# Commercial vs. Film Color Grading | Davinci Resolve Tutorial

What's up guys, it's Yuval here, and in today's video I want to show you guys how to color grade two different looks.
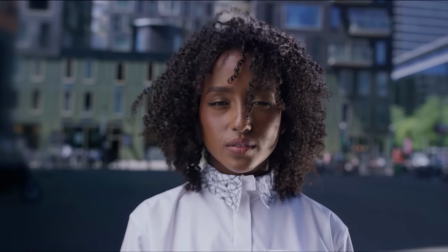(0:07)
The first one is going to be a commercial look, so it's going to be bright, clean and white.
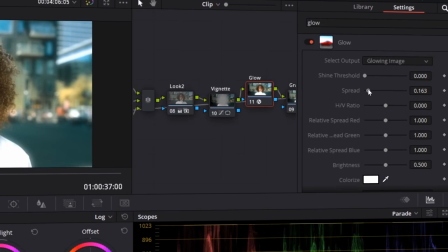(0:12)
And the second one is going to be more of a film look, so it's going to be gritty, dirty,
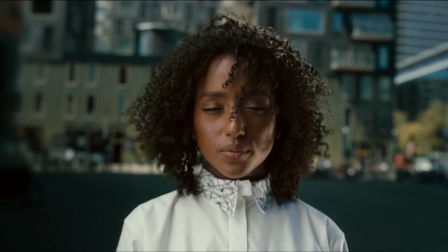(0:16)
and it's going to have a lot of character. So I think it's going to be really interesting seeing how I approach these two different looks and the different methods and steps that I take to create them. And as always, at the end of this video, we're going to have a giveaway, so stay tuned for that.
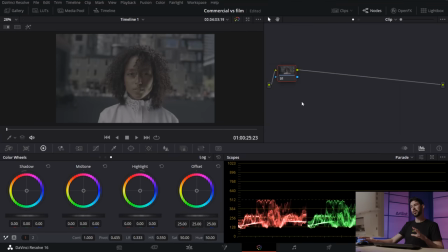(0:29)
But now let's start color grading. Okay, so we're in DaVinci Resolve and I'm going to start with the commercial look. We're going to make it clean. We're going to make it bright. So let's go ahead and start creating our first nodes. So I'm going to create three nodes. First one is going to be balance.
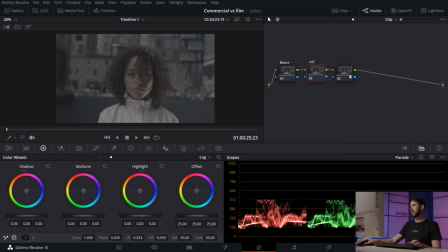(0:46)
Second one is going to be white balance. And the third is going to be our Rec. 709 transformation. So I'm going to start with the Rec. 709 transformation. And this footage that I got here is shot on Red Log 3. So I'm going to go into my LUTs and I'm going to go down into red.
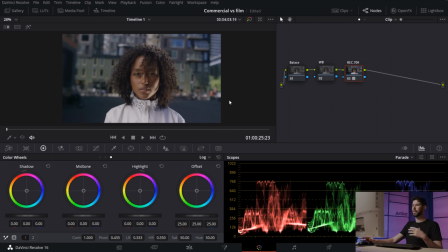(1:06)
And there we go, Red Log 3. And if your footage is anything else, just make sure you're using the right LUT to make the conversion. So we can see our footage has now transformed from log to Rec. 709. And the next thing I'm gonna do is go to my white balance node,
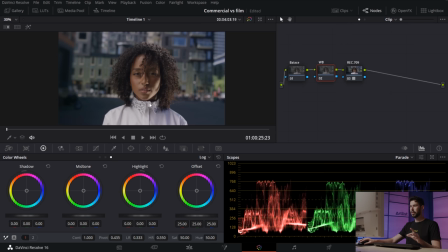(1:21)
because I see the image is looking a little bit warm and I wanna make it more cool and crisp. So I'm gonna go into my temp and tint and I'm just gonna make it a little bit cooler,
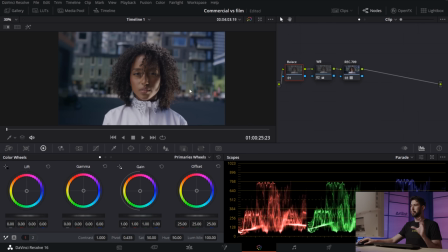(1:36)
maybe somewhere around there. Then going back into my balance node, I'm just gonna stretch the highlights a little bit. So I'm just raising up the gain, and you can see in the parade right here on the scopes, we're just raising everything a little bit up. So we're getting more of that bright look.
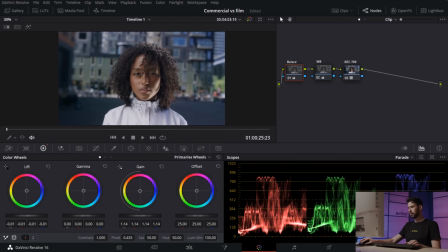(1:55)
And then I'm just gonna pull down my lift to get the shadows in the right place. I don't wanna crush them, but I do want them to be on zero here, just touching it, so we know that our blacks are not elevated and they're at the right spot. So I'm gonna park it somewhere around here.
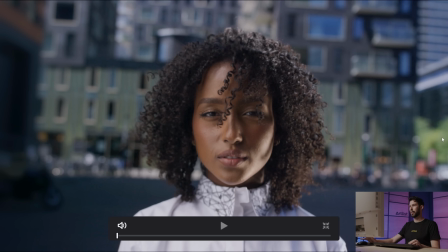(2:12)
And just by doing these three simple nodes, we've already come a pretty good way and we have a really good base to work off now. So let's continue and see what else we can do. So I'm going to create a set of parallel nodes.
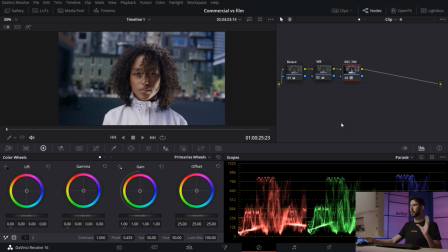(2:25)
And in this set, I really wanna focus on specific colors. I wanna get some of this green out, and I really want to control the individual use, because really this whole look is more about taking out color rather than pushing in color.
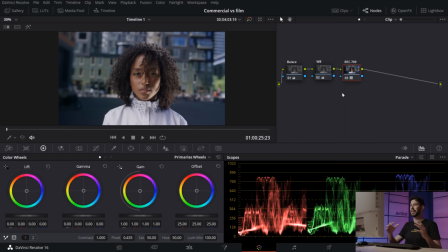(2:40)
And that's really the key to getting a clean and beautiful look. So let's go ahead and do that. I'm going to create a new node by pressing Alt S and then Alt P to create a parallel node.
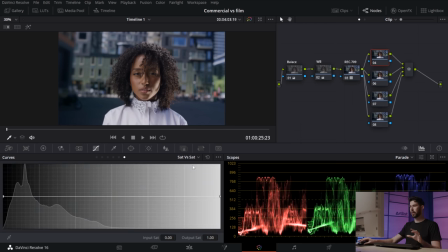(2:52)
I'm going to create a bunch of these. So let's go to our curves and I'm going to do U versus Sat,
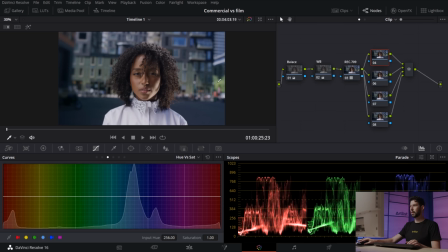(2:59)
and I'm going to pick out this green color and let's see what we can do. So I'm just bringing it down and maybe I'll choose a little bit of a wider range here,
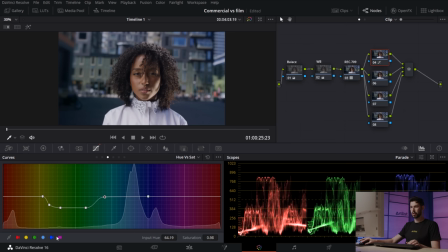(3:12)
so something like that maybe. And then with the blues I'm gonna do something similar, so I'm gonna pull that down as well, and you can see how much this affects the image. And obviously this is too much because it's just starting to look like black and white out there in the background.
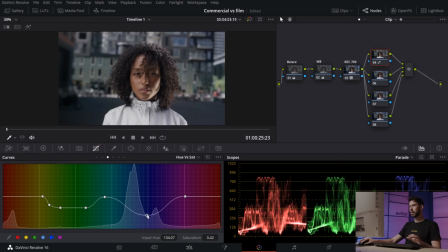(3:30)
So I don't want to push it that much, so I'm gonna just control it, bring it back a little bit, and maybe something like that. So before and after, not a major change, but we're just starting to take color away.
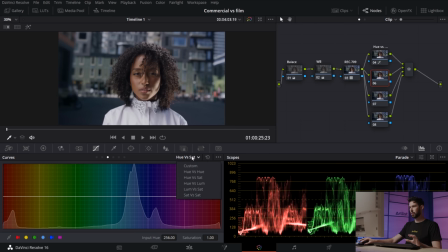(3:48)
And then on this node, I really want to control the skin tone, so I'm gonna go first for U versus Luma, and I want to see if I can pop her skin even more and bring everything up even more. So I'm gonna choose the yellows and I'm just raising it up a little bit.
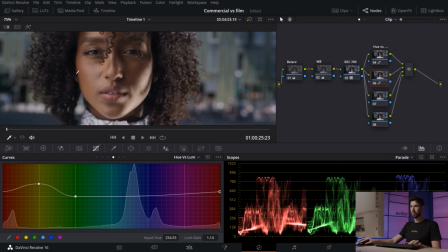(4:06)
So a pretty big difference. Look at the highlights on her face.